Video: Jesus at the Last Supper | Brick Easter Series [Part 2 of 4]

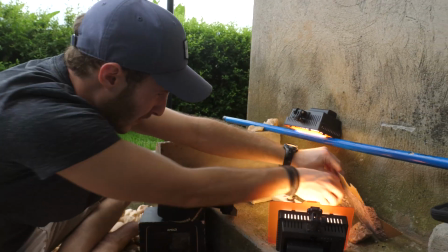[0:14]
Hey guys, welcome back to another behind the scenes video. I'm Josh and I'm a video producer and creator.
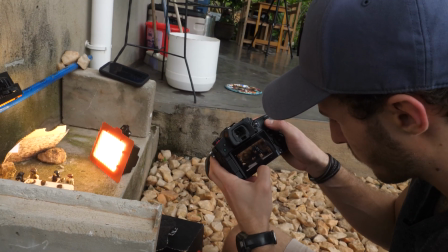[0:21]
An important part of video production is having a plan. So when I make a Lego video, there are a few things that I need. To start, you need Legos.
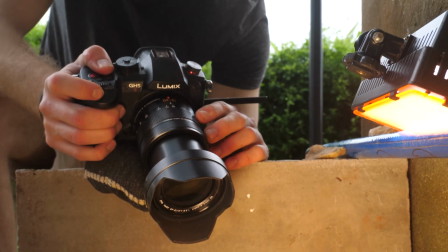[0:35]
Then, you need a camera, dimmable lights that you can use to light your scene, boxes to set the camera on, adhesive putty to help stick the characters in place, and then my favorite piece of gear, a beanbag.
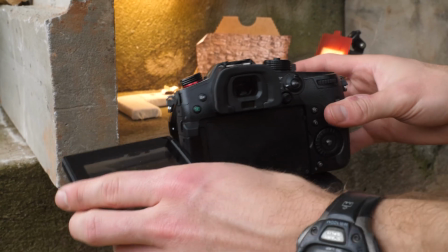[0:51]
You might be surprised by this one, but the beanbag is actually an essential piece of filmmaking gear when you're making a Lego video.
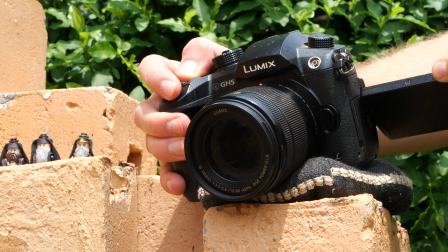[0:59]
Lego characters are not very tall, and so often I need to get my camera as low to the ground as possible.
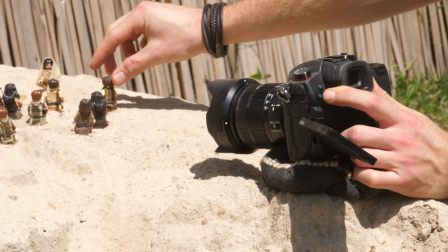[1:06]
That's where the beanbag comes in. I can rest the camera on the beanbag and it stays secure. Sometimes I'll even use it for sliding shots.
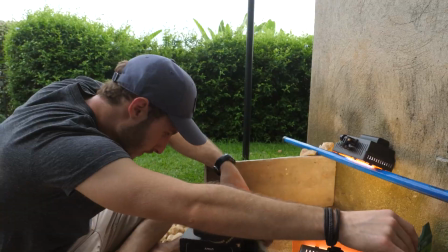[1:17]
The next step after I gather all my equipment is to plan out the shots that are going to be in the scene.
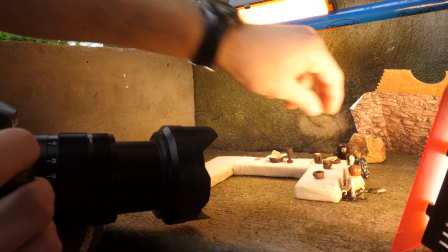[1:23]
Before I begin filming, I need to set up the characters and plan how they will move,
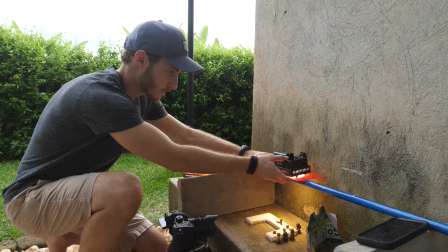[1:27]
where the camera will be positioned, and how that will all affect my lighting in each stage of the scene.
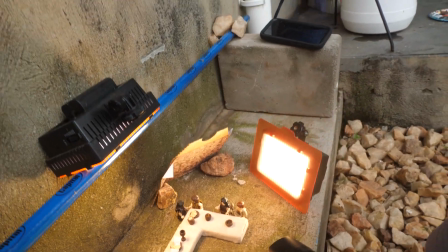[1:34]
Lighting requires a lot of careful planning because one small adjustment can change the entire mood of your shot.
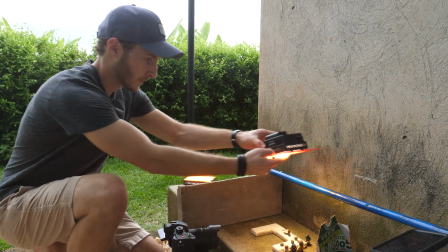[1:41]
For this scene, I'm using two lights, one directly above the characters and one a bit to the side.
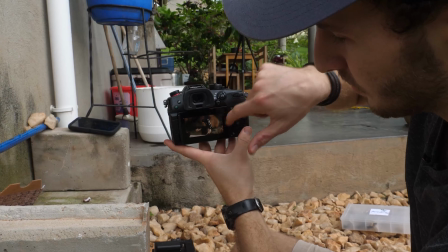[1:48]
That's called a hair light. This light helps to separate the characters from the background and produces a nice glow behind their heads. So as you can see, there's a lot that goes into it. Have you ever made a plan for something?
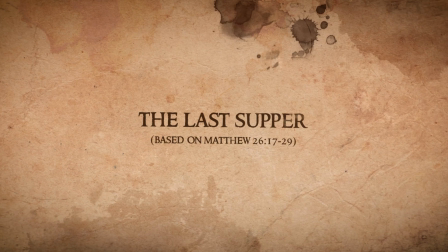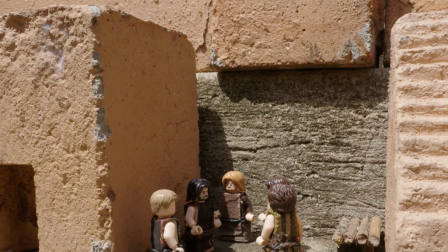[2:11] On the first day of Unleavened Bread, a Jewish festival, the disciples came to Jesus and asked,
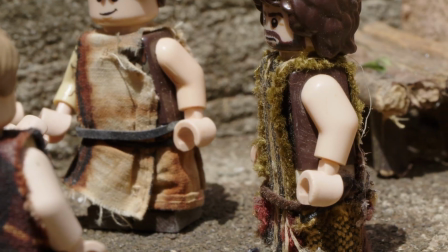[2:17] "Where do you want us to prepare the Passover meal for you to eat?"
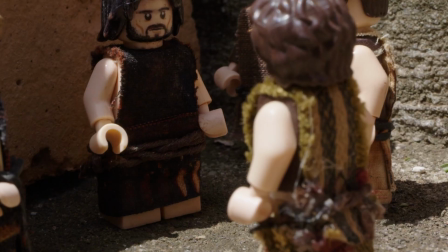[2:22] Jesus replied, "As you go into the city, you will see a certain man.
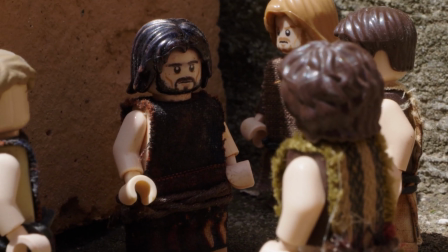[2:27] Tell him this, 'The teacher says, my time is coming to an end.
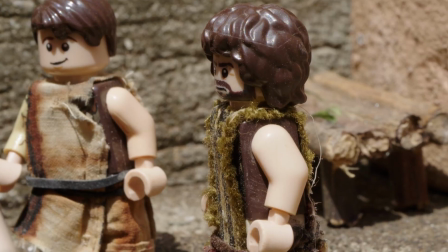[2:31] I will eat the Passover meal at your house with my disciples.'" The disciples did what Jesus had told them, and they prepared the Passover meal.
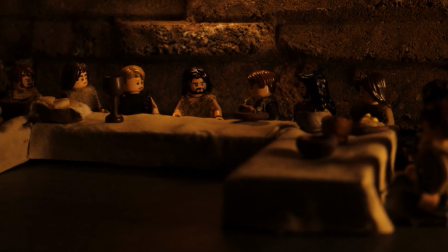[2:41] When it was evening, Jesus sat down at the table with his 12 disciples.
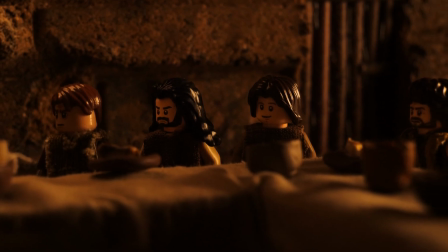[2:46] While they were eating, he said, "Truly I say to you, one of you will betray me."
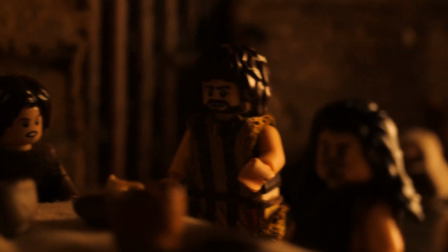[2:53] This made the disciples very sad. One after another, they asked Jesus, "Am I the one who will betray you, Lord?"
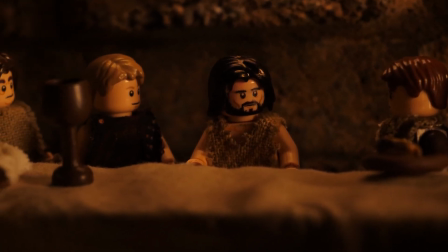[3:02] Jesus replied, "The person who has dipped his hand in the bowl with me is the one who will betray me.
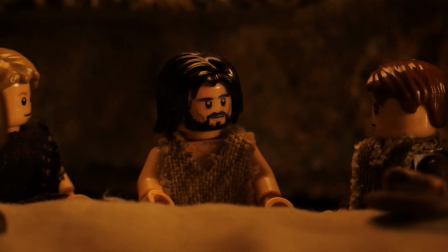[3:09] For the Son of Man must die, as the Scriptures declared long ago. But how terrible it will be for the one who betrays him.
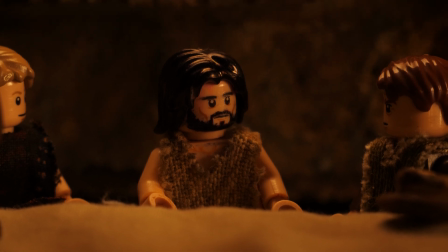[3:17] It would be far better for that man if he had never been born."
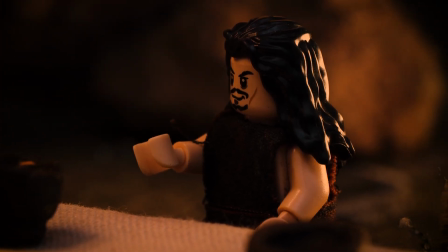[3:22] Judas, who was secretly the one planning to betray Jesus, asked, "Rabbi, teacher, am I the one who will betray you?"
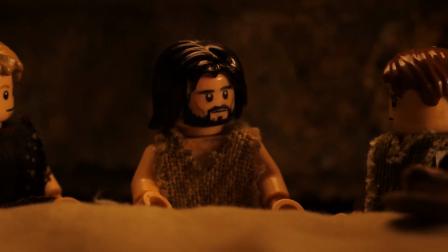[3:31] Jesus responded to him, "You have said so." As they were eating, Jesus took bread and blessed it.
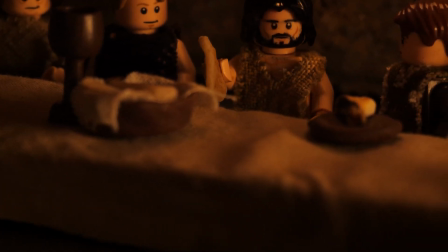[3:40] Then he broke the bread into pieces and gave a piece to each disciple, saying, "Take this and eat it.
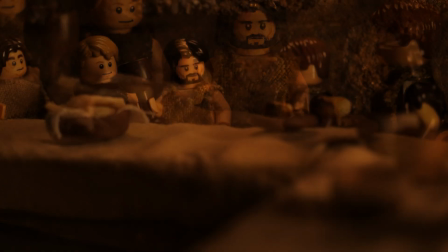[3:47] This represents my body." Then Jesus took a cup and gave thanks to God for it.
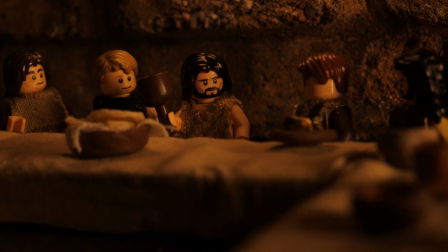[3:53] Then he gave the cup to the disciples and said, "Take this and drink it.
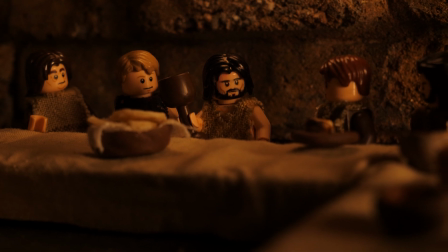[3:58] This represents my blood of the covenant. It is poured out to forgive the sins of many people.
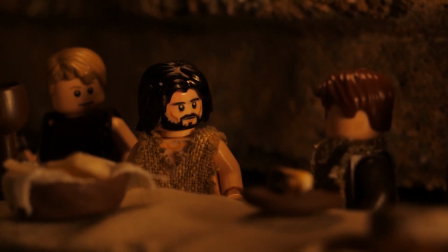[4:05] I tell you, I will not drink again of this fruit of the vine until that day when I drink it new with you in my Father's kingdom."